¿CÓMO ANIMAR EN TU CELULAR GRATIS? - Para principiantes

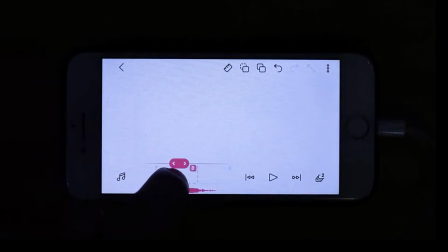(8:22)
Listo, ahora vamos a ubicar su pose final en el frame 10.
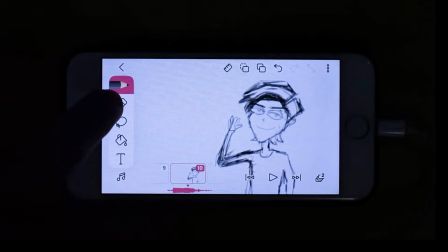(8:28)
Hacemos las modificaciones. Y este keyframe lo vamos a copiar y pegar en los frames 11 y 12 para darle un espacio de salida.
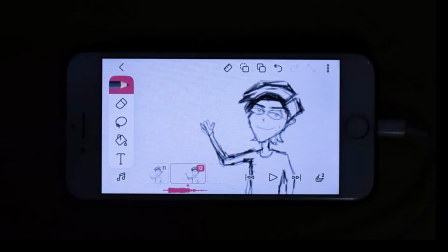(8:43)
Pues para que no quede tan cortada la acción, recuerden. Paso número 8, breakdowns.
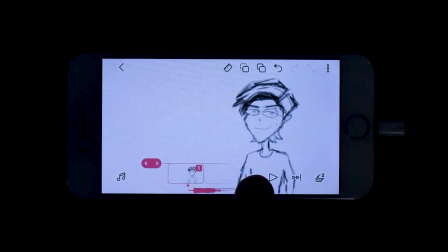(8:49)
Habiendo establecido que mi primera pose clave está en el frame 1 y mi segunda pose clave está en el frame 5,
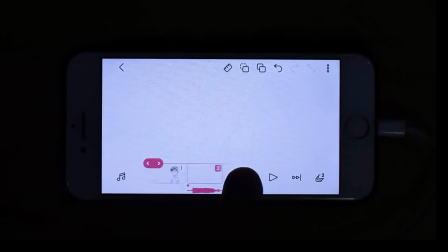(8:55)
ahora tenemos que transmitir cómo ocurre ese movimiento, desde la pose 1 hasta la pose 2.
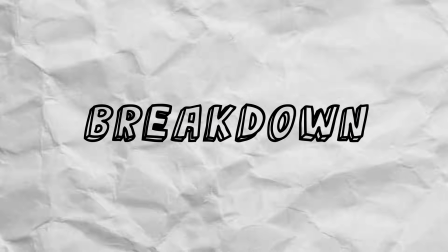(8:59)
Esto lo hacemos con un dibujo que se denomina breakdown. Un breakdown es lo que define la acción.
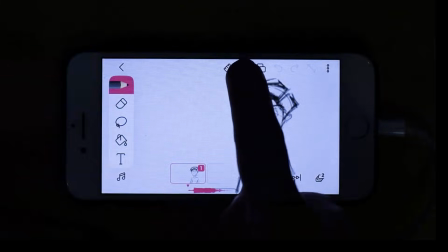(9:05)
En este caso, mi breakdown sería una pose intermedia entre estas dos poses y correspondería al frame 3.
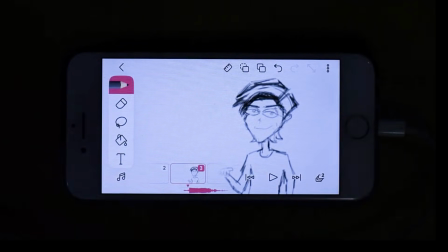(9:14)
Ajustamos y lo ubicamos en la mitad y listo. Ahora vamos a ubicar el breakdown entre la pose 2 y la pose 3. Voy a ubicarlo en el frame 7 y más cercano a la pose final para darle una sensación de movimiento rápido.
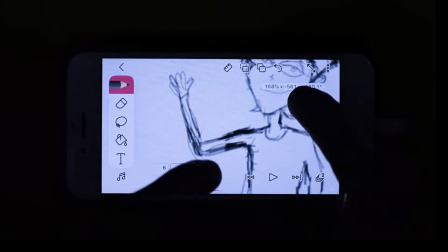(9:31)
Esto lo podemos reforzar con un smear.
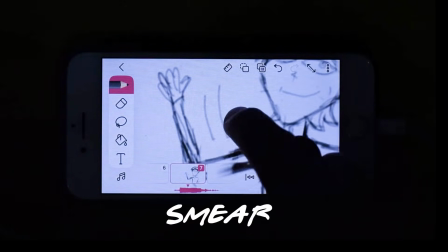(9:33)
Un smear es un trazo que simula un rastro en el movimiento, como una especie de barrido, y nos da una ilusión bien interesante.
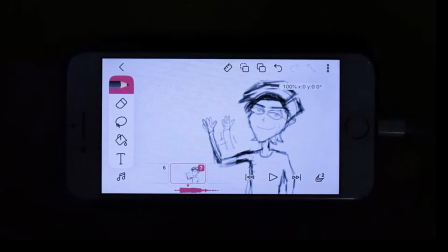(9:40)
Y ya listo, ya estuvo, ya tenemos nuestros breakdowns. Cabe aclarar que no todas las animaciones cuentan con breakdowns.
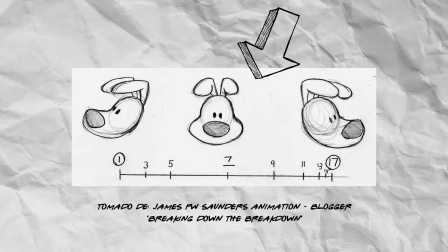(9:48)
Tú decides si lo implementas según la velocidad que le quieras dar a tu acción. Paso número 9, los in-betweens.
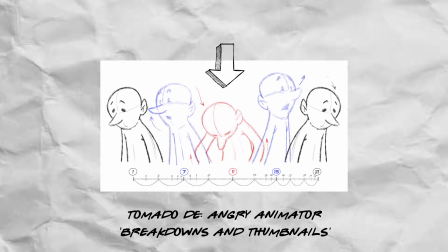(9:54)
Si los breakdowns son esos dibujos que definen nuestra acción, los in-betweens son aquellos que se encuentran entre los keys y los breakdowns para darle mayor fluidez al movimiento.
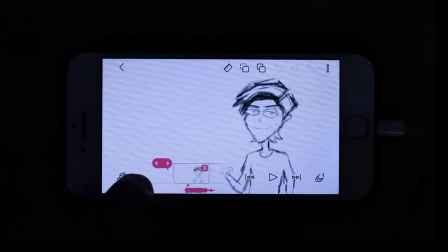(10:03)
En este caso, como nuestro frame 1 es el keyframe y nuestro frame 3 es el breakdown, nuestro frame número 2 se convierte automáticamente en un in-between.
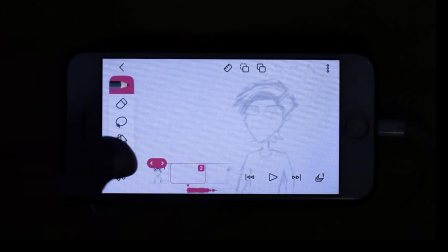(10:11)
Así que el dibujo es una pose intermedia entre estas dos. Lo voy a acercar más a la pose inicial para darle una sensación de aumento de velocidad conocida como ease out.
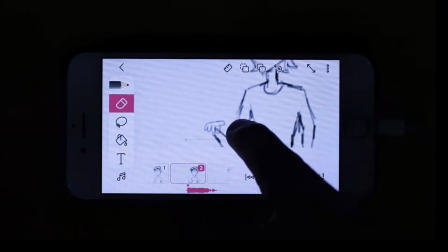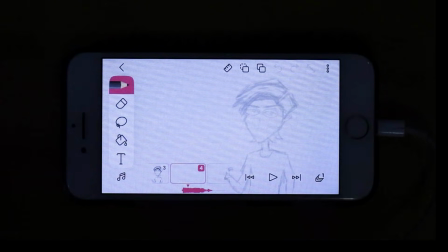(10:26)
Este mismo proceso lo voy a hacer en el frame 4, que es nuestro siguiente in-between,
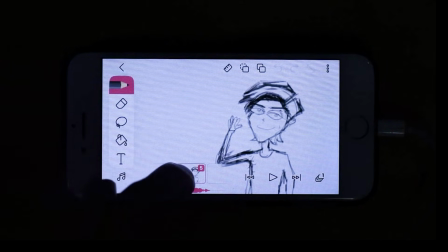(10:30)
y el dibujo lo voy a acercar más a la pose del frame 5 para darle un efecto también de desaceleración conocido como easing.
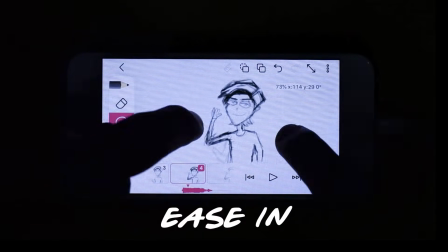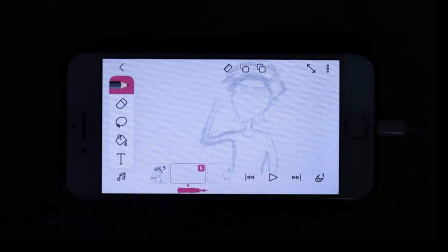(10:43)
Nuestro siguiente in-between sería el frame 6, pero yo quiero que el brazo se mantenga extendido por un tiempo prolongado,
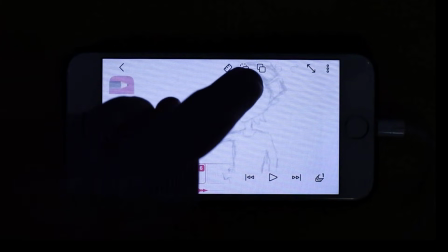(10:49)
así que voy a copiar el frame 5, lo voy a pegar, y lo que voy a hacer es una modificación en la rotación de la cabeza.
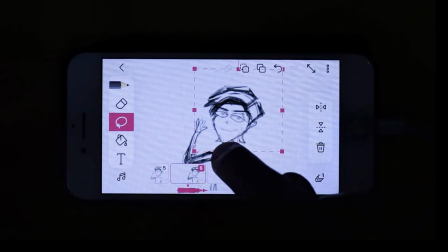(10:56)
Tomamos la herramienta lazo, seleccionamos la cabeza, le ponemos el punto de ancla en la parte inferior casi tocándole el cuello y la inclinamos un poco.
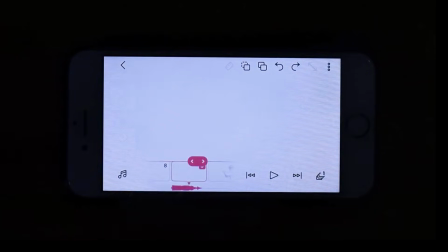(11:04)
Ok, nos quedan faltando los in-betweens de los frames 8 y 9, que como ya les dije, pues van a mantener la posición del brazo. Entonces esto los vamos a usar para un giro final de la cabeza. Así que vamos a copiar la posición final del frame 10, vamos a pegarla en el 8, esta posición va a ser exactamente igual.
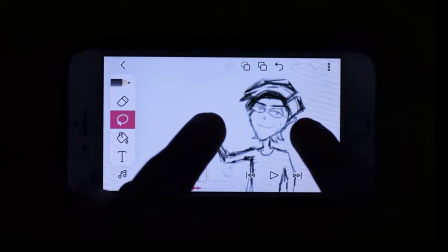(11:21)
Ahora lo pegamos en el 9 y es aquí donde vamos a inclinar ligeramente la cabeza.
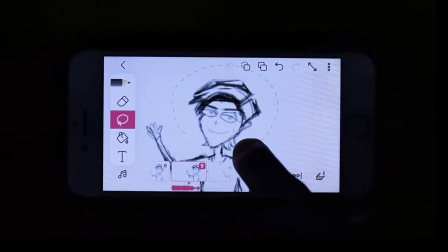(11:26)
Así que nuevamente, herramienta lazo, seleccionamos la cabeza y giramos un poco hacia adelante.
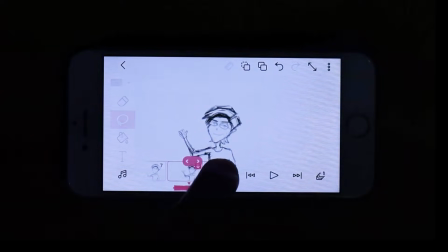(11:32)
De esta forma damos la ilusión de un rebote pequeñito al final. ¡Listo!
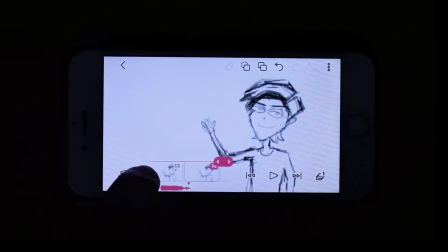(11:37)
Prácticamente hasta aquí llega el proceso de animación.
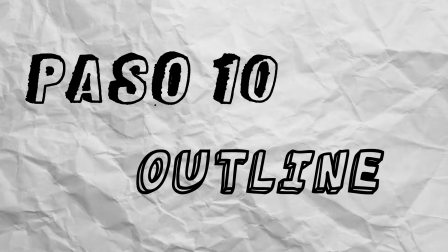(11:43)
Ahora hay que pulir la línea. Paso número 10, Outline. Vamos a crear una nueva capa y la vamos a nombrar Outline,
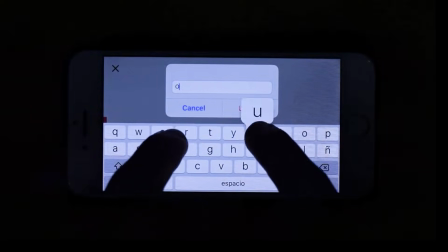(11:50)
que va a significar un trazo mucho más pulido encima de la línea rough para así darle una mejor apariencia al personaje.
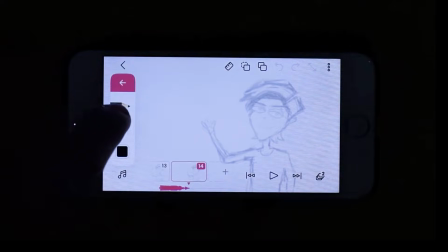(11:56)
Creo que para esta línea funciona muy bien el micropunta, así que vamos a utilizarlo.
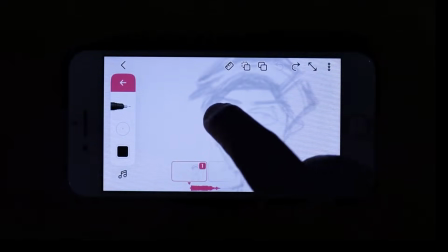(12:00)
Lo que voy a hacer es calcar el sketch de cada frame con una línea limpia y mucho más trabajada.
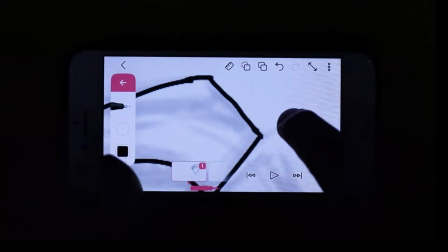(12:06)
Voy a mostrarles cómo queda el primero.
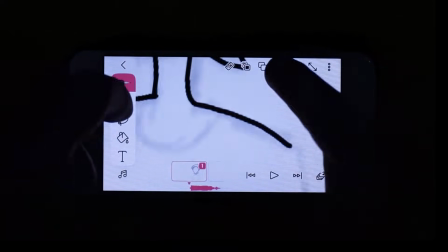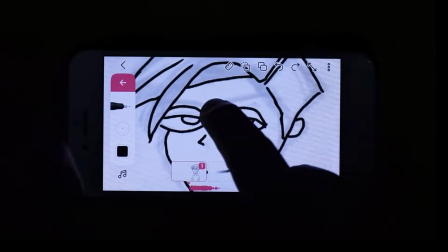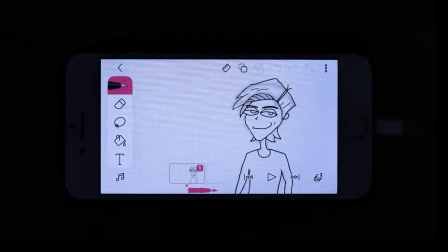(12:20)
Listo, así queda el outline de nuestro primer frame. Entonces rápidamente voy a dibujar el outline de los demás frames.
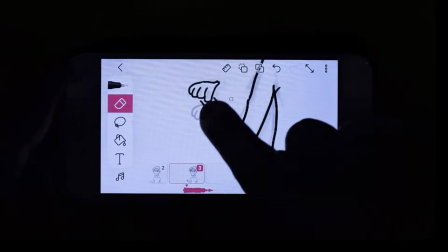(12:26)
Recuerden que muchos frames tienen la misma base, así que no siempre tienen que comenzar de cero.